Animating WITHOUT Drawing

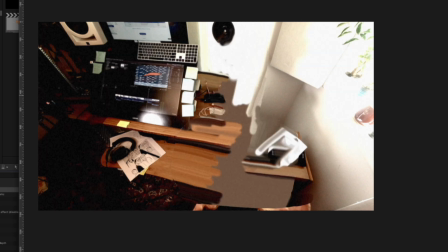(4:08)
Here's how it's broken down. You've got the original photo here. I removed myself from the background and sort of filled in the gaps between by smearing.
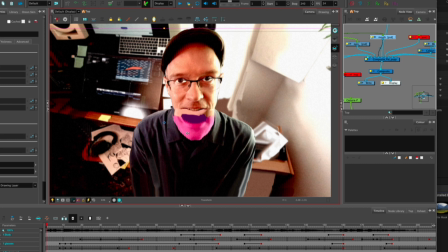(4:17)
I separated the body from the head, and then separated the jaw from the head and added some darkness behind it so that I could talk. The glasses are on a separate layer, which wasn't terribly useful.
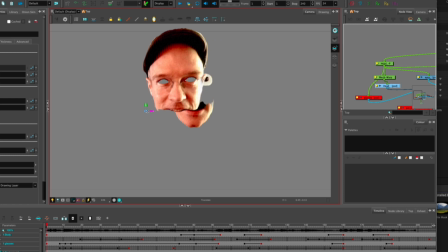(4:29)
And then to make it extra creepy, the eyes behind the face had to be done like that.
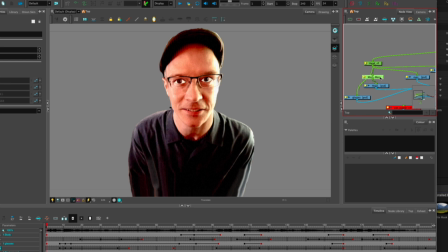(4:35)
They're almost completely redrawn. And that's all pretty standard stuff, but the thing that makes it extra creepy is I added this mesh deformer here to just try to give some expression to the eyebrows, but it ends up making it just a little bit too realistic,
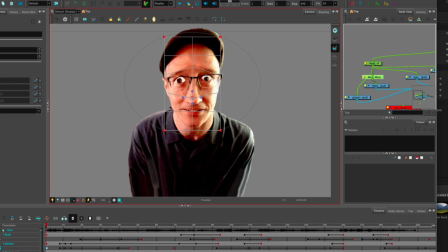(4:51)
and it ends up more creepy than funny, in my opinion. Keep it simple.
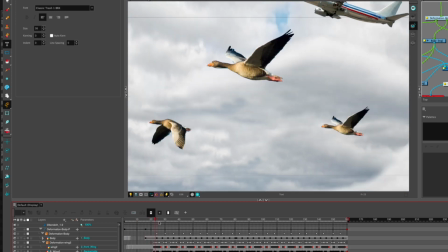(4:56)
And now back to Human Flight. In this third scene, we've got birds and we've got a flapping plane.
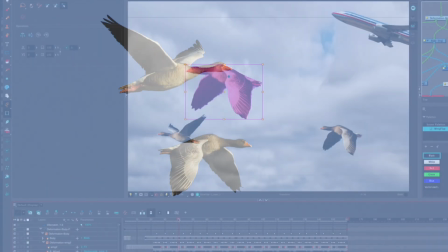(5:03)
The birds are actually just photographs of two positions, and then they're just offset from each other.
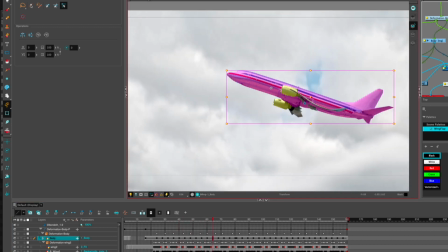(5:10)
The plane is the same thing as all the other ones we've got. These engines are on their own layer. The wings are being deformed. See the deformer there.
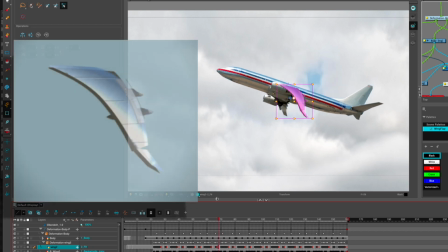(5:24)
I had to create a separate drawing here since I didn't have a photograph of the top of the wing,
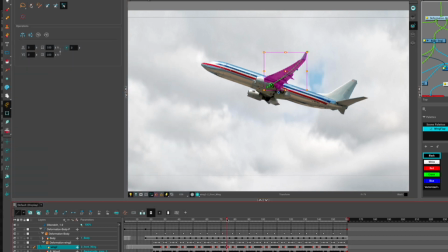(5:32)
so I kind of made it up here. It goes from the photograph to this drawing and then back. The body of the plane also has a deformer that's doing this kind of motion.
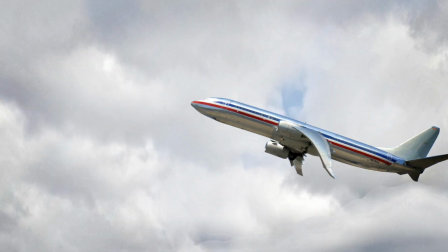(5:45) And flap like a... Wait, why don't planes flap their wings?
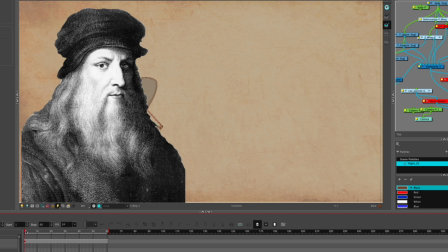(5:50) Well, it's not for lack of trying.
I lied when I called this Animating Without Drawing, because there is this scene that has the Da Vinci's flying machine, and unfortunately there are no photographs of the flying machine, so I drew that out. But the same thing applies.
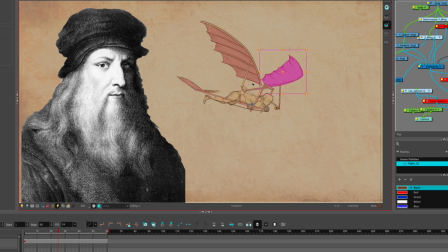(6:03)
There's no actual frame-by-frame drawing. It's just parts cut out. Then we have Da Vinci himself.
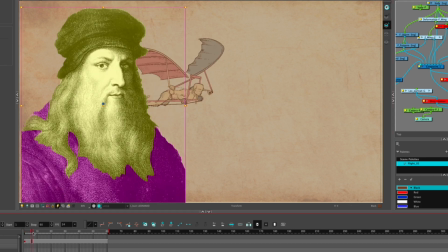(6:10)
He's broken up into his body.
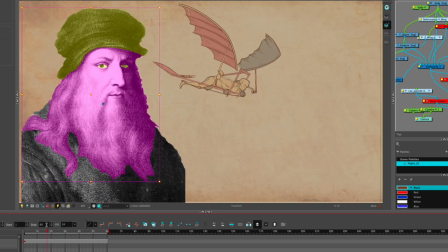(6:13)
His head is doing a very slight movement, and obviously the eyes and the hat for some reason is on a different layer. Sometimes you just cut apart stuff just in case you need to move it, and that didn't really move that much.
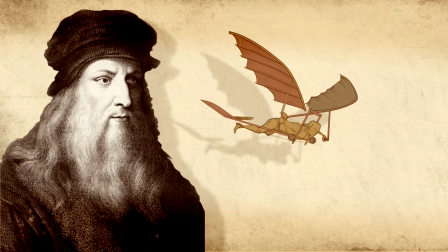(6:27)
I guess it squishes a tiny bit. So.
To Leonardo da Vinci, humans have always This wanted... bird is a mesh of a few different photographs.
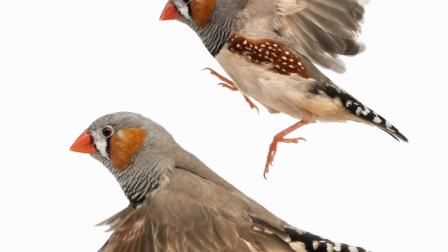(6:34)
The body is of a perched bird, and then we have the two wings from a bird in flight.
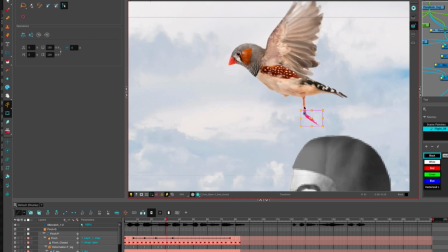(6:39)
And then we've taken the legs and cut them apart so that it can leap off this guy's head.
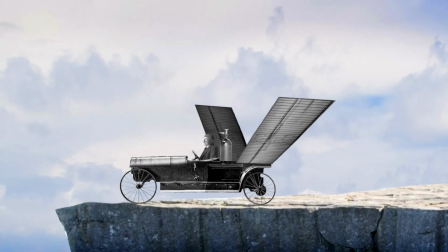(6:48) Lightweight birds can lift off by flapping from a standstill. But people and machines aren't light.
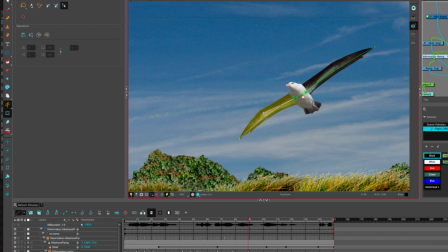(6:59)
Same situation here where we have some deformers here that are faking out the motion.
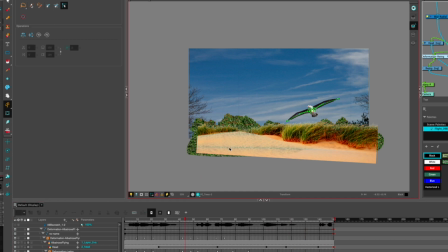(7:06)
And we've combined a lot of different photographs for the background. We've got a beach scene, some sort of random foliage, and then I'm sure one from a photograph of mine that's in a completely different environment.
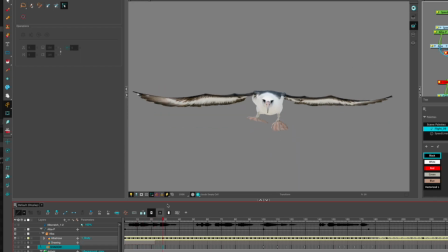(7:18)
But it's zoomed in enough that you probably wouldn't notice. Now this one was probably the most difficult just because we needed to show an albatross running to take off, because we're talking about it being such a big bird that it needed a running start. The photograph shows this one foot sticking out,
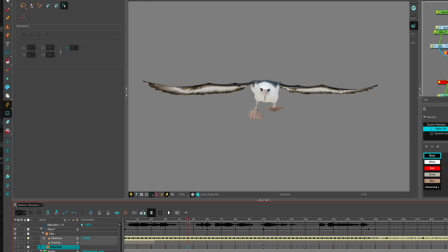(7:36)
and I had to take that and manipulate it into a few different foot positions that were needed for the run cycle. And this shows what it would be like to have pancakes for feet. The wings are able to move.
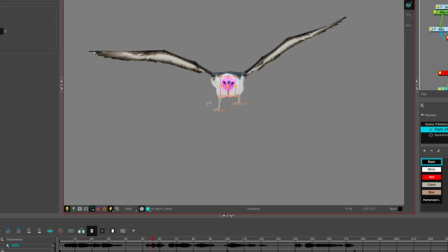(7:49)
The head is kind of bobbing back and forth, offsetting the run position.
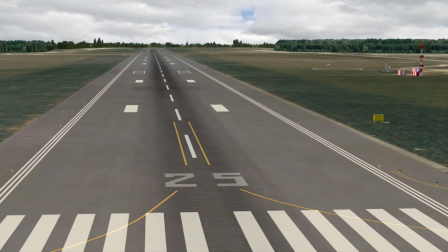(7:55)
We took a background of an airplane field, threw it in there, and then just added a far background and a drop shadow. Obviously, this style of animation is not for every project. I think because of its limitations, it's inherently crude and goofy. But that can be a real asset if you're looking for just some basic humor.